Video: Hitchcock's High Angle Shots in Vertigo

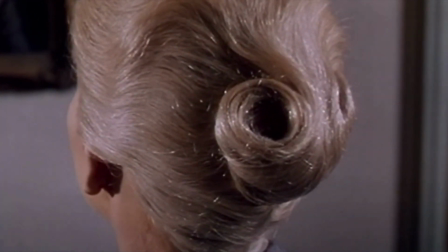Here, Scotty gazes directly at Madeline, and Madeline gazes up at the painting of Carlotta, creating a frame within a frame.
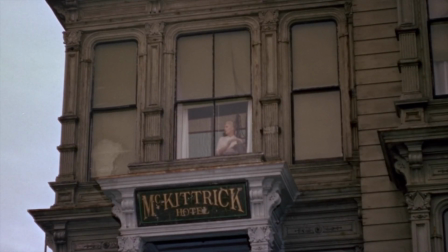The next shot transitions into Scotty looking up at Madeline in her hotel room.
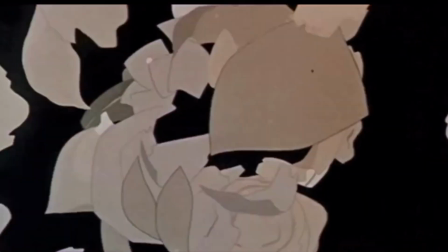The low-angle, long-shot gazing scenes, full of fantasy and longing, are cut short with Scotty's nightmare.
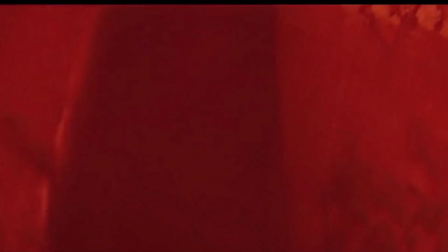High-angle shots in this scene that look down at Carlotta's grave and a falling man seem to foreshadow revelations Scotty will have later on in the film.
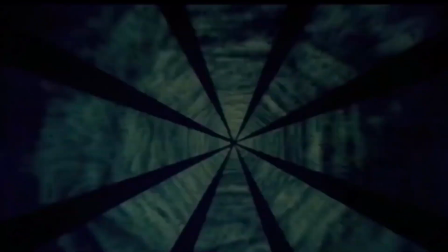Hitchcock's high angle is a literal translation of story to cinematography.
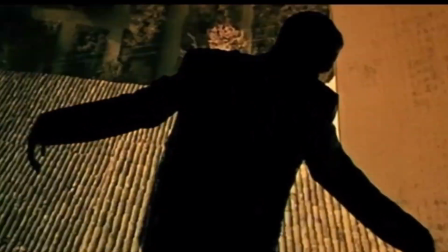It is as if the viewer has been thrust into Scotty's shoes and is experiencing his acrophobia.
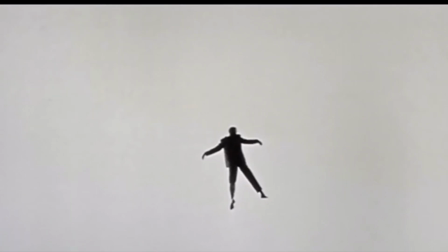Helpless, losing control, and the world is literally warping around Scotty.
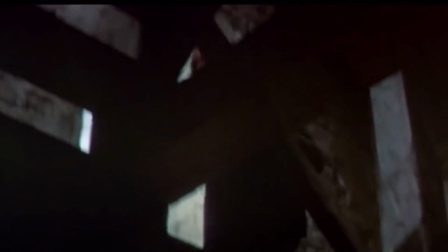In Vertigo, Hitchcock and special effects cameraman Erman Roberts combined the dolly and zoom effect
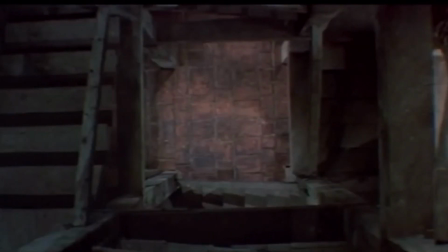which became later known as the Vertigo effect, or ZOLLY, zoom plus dolly technique.
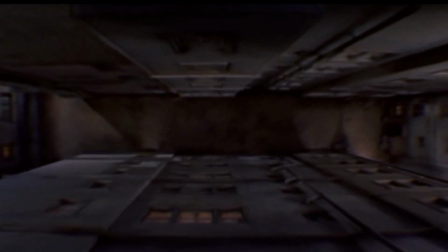The effect is achieved by zooming the camera lens in on a subject while simultaneously dollying the camera itself away,
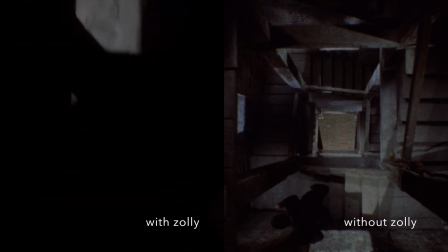or vice versa, to make the image look as if it is detaching from itself.
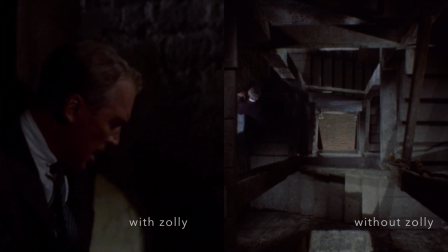This technique is especially powerful when combined with the high-angle shot in the tower.
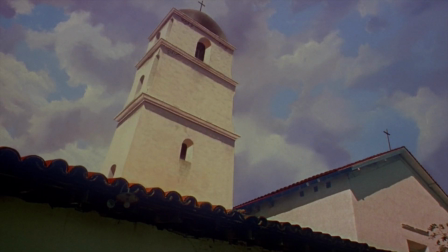Opposite the corner-on, low-angle shot of the tower that evokes mystery and suspense like a haunted house in the scene before Madeline's death,
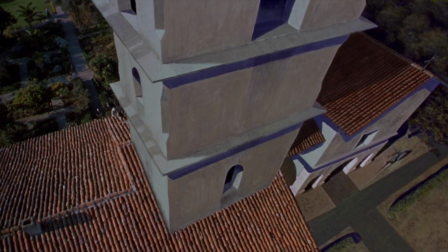Hitchcock cuts to an extreme high angle above the bell tower as Judy's death unfolds in a long single take,
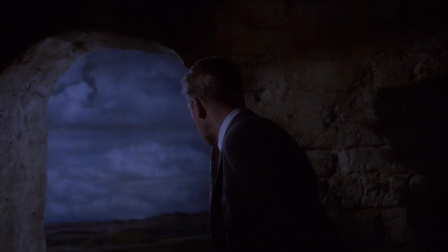with the extreme high angle denoting a major turning point in the film. In the final scene, Scotty fearlessly looks down at Judy's presumably dead body,
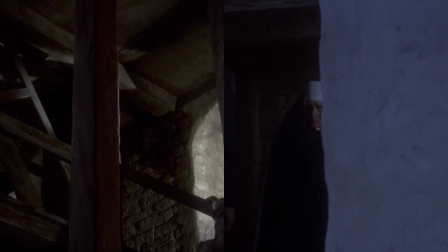but the camera does not cut to a shot of her body like it did when Scotty looked at Madeline's.
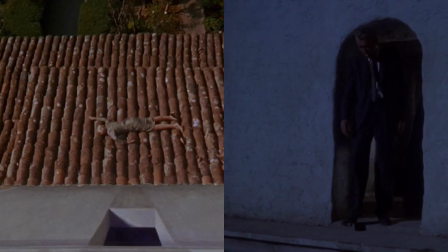This shows that Scotty's acceptance of the truth has brought him stability and in a sense cured his vertigo.
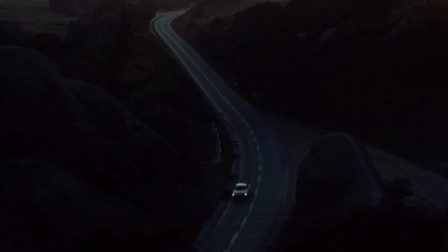A lot of information about characters' emotions, intentions, and thoughts, along with location or the danger of a scene, can be revealed by high-angle shots.
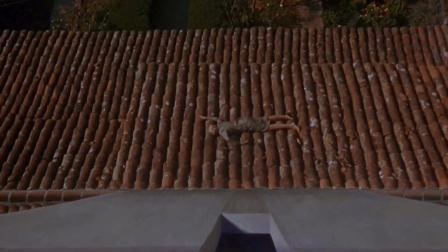And although his use of them was constant and perhaps a bit too excessive at times,
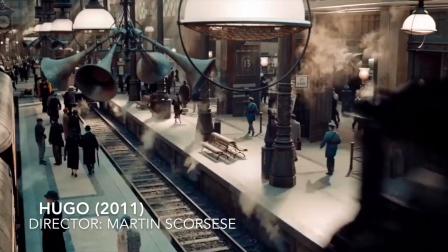Hitchcock's high-angle shots did become a trademark of his work, and they inspired a lot of younger generation filmmakers to incorporate his style into their work.
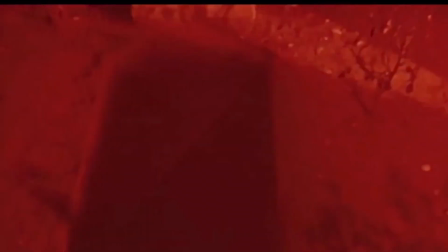That's all for now on Hitchcock's high-angle shots. Thank you for watching.